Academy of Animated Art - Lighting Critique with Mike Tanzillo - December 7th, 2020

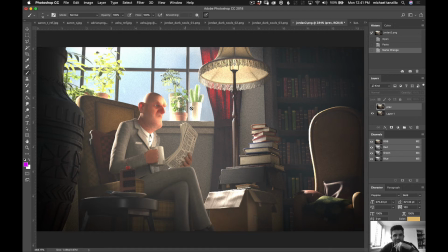753s
And additionally, like, watch out for these flower pots on the windowsill there, going a little bit, like, you might want to check the values in there. Those might be getting a little bit too bright too. But yeah, I think this is coming together really well.
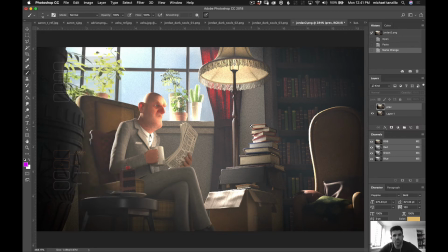769s
I think this is going to look great. And this is not the easiest of scenes to light either. Oh, watch out for the, I'm wondering, did you see this little, like, it's almost like a rim hit right here on this?
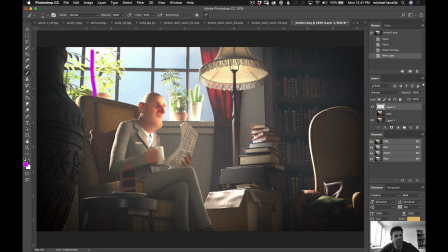785s
And I'm wondering, because I can see the sun back behind it here. It feels odd that I was able to kind of skirt around this and hit that. So maybe, yeah, maybe just tone that down just a little bit. But the rest of it's looking really good.
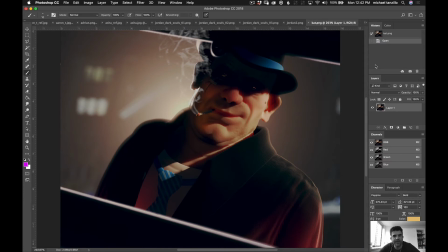802s
I think it's coming together quite nicely. All right, Kat. So I know you got the new machine coming, so I don't want to push too much. I just wanted to, say that I really like that you pulled back. I love the idea that you tried the new thing where you put the hand in there. We played around with it.
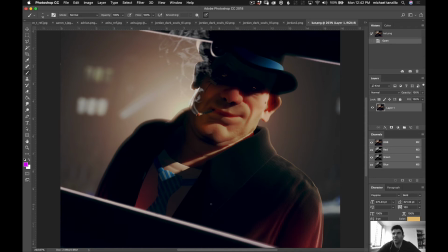822s
It didn't work. So, there's always the old adage of never give up. The best skill that you can learn in this industry is to not to never give up, but to kind of fail fast with your work. Is if you try something and you recognize it's not working, just pull back. And that way you're not like trying to force something that isn't going to work.
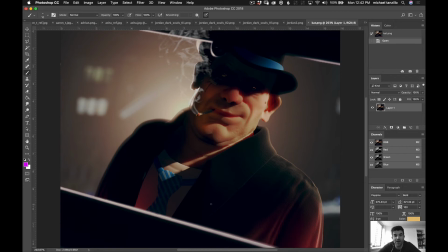841s
So I want to commend you on that. And then from there, I'm just going to let you keep on keeping on. And I do want to say, and we've had this conversation in private, but I think that you, up until this point, not working with any sort of ray trace shadows has been very difficult.
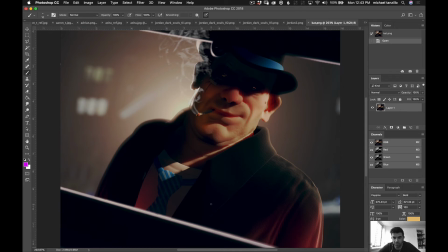860s
But you've learned some creative approaches to things because of that limitation. And now that you get your new machine in a few days and you have this new capability, you're going to be, I think, a force to be reckoned with. Because not only because you've been forced to come up with creative solutions and not rely on the technology.
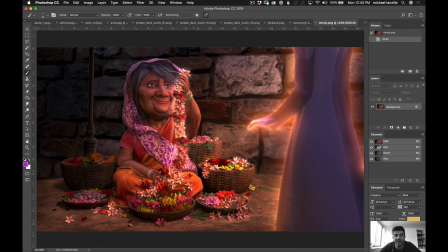877s
So that's really great. All right, Mindy, this is looking great. I agree. Like, I understand the lighting setup now. I think that makes a lot of sense. The one thing that I would say is if this wall back here is being illuminated by a light, I would just make this area that's back behind her a little bit brighter,
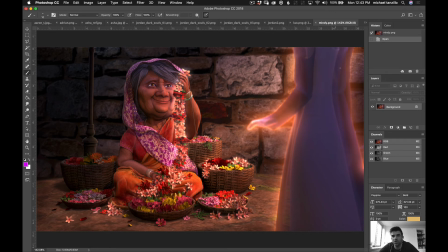895s
because it feels like the light is only in front of her, and you want to just have it be a little brighter there. to eliminate that feeling of all this light is being generated from her, right? I think that would help that out a lot. And then
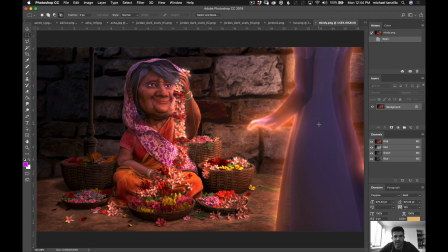914s
I think you can go warmer with her because she's getting a lot of warm light from this, warm light from the light in the upper screen, right? It's just that like all the light from the flowers is a little bit neutralized. But even with that in mind, I do think that we can go a little bit warmer on her.
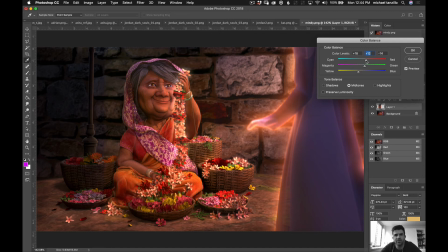935s
And a little less magenta too. Or maybe something along those lines. Just because again, she's getting hit with the warm light off the character from the street lamp. And I think that would have more of an effect on her.
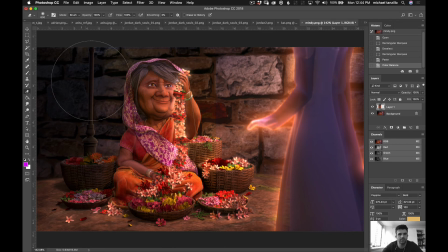But yeah, background's looking good. Everything else is coming together really well. Oh, and then
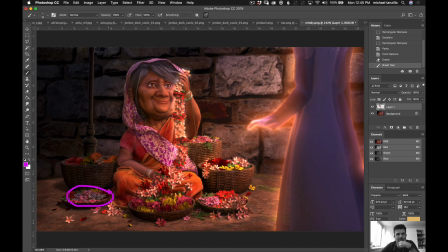973s
I was looking down here. Like I just want those white flowers to be a little bit brighter. If you could just push them a little bit more in the shadows, I think that would be good too. And then if you could make this bowl a little bit, like the flowers in this bowl, just a little bit brighter. Like, let's do that real quick.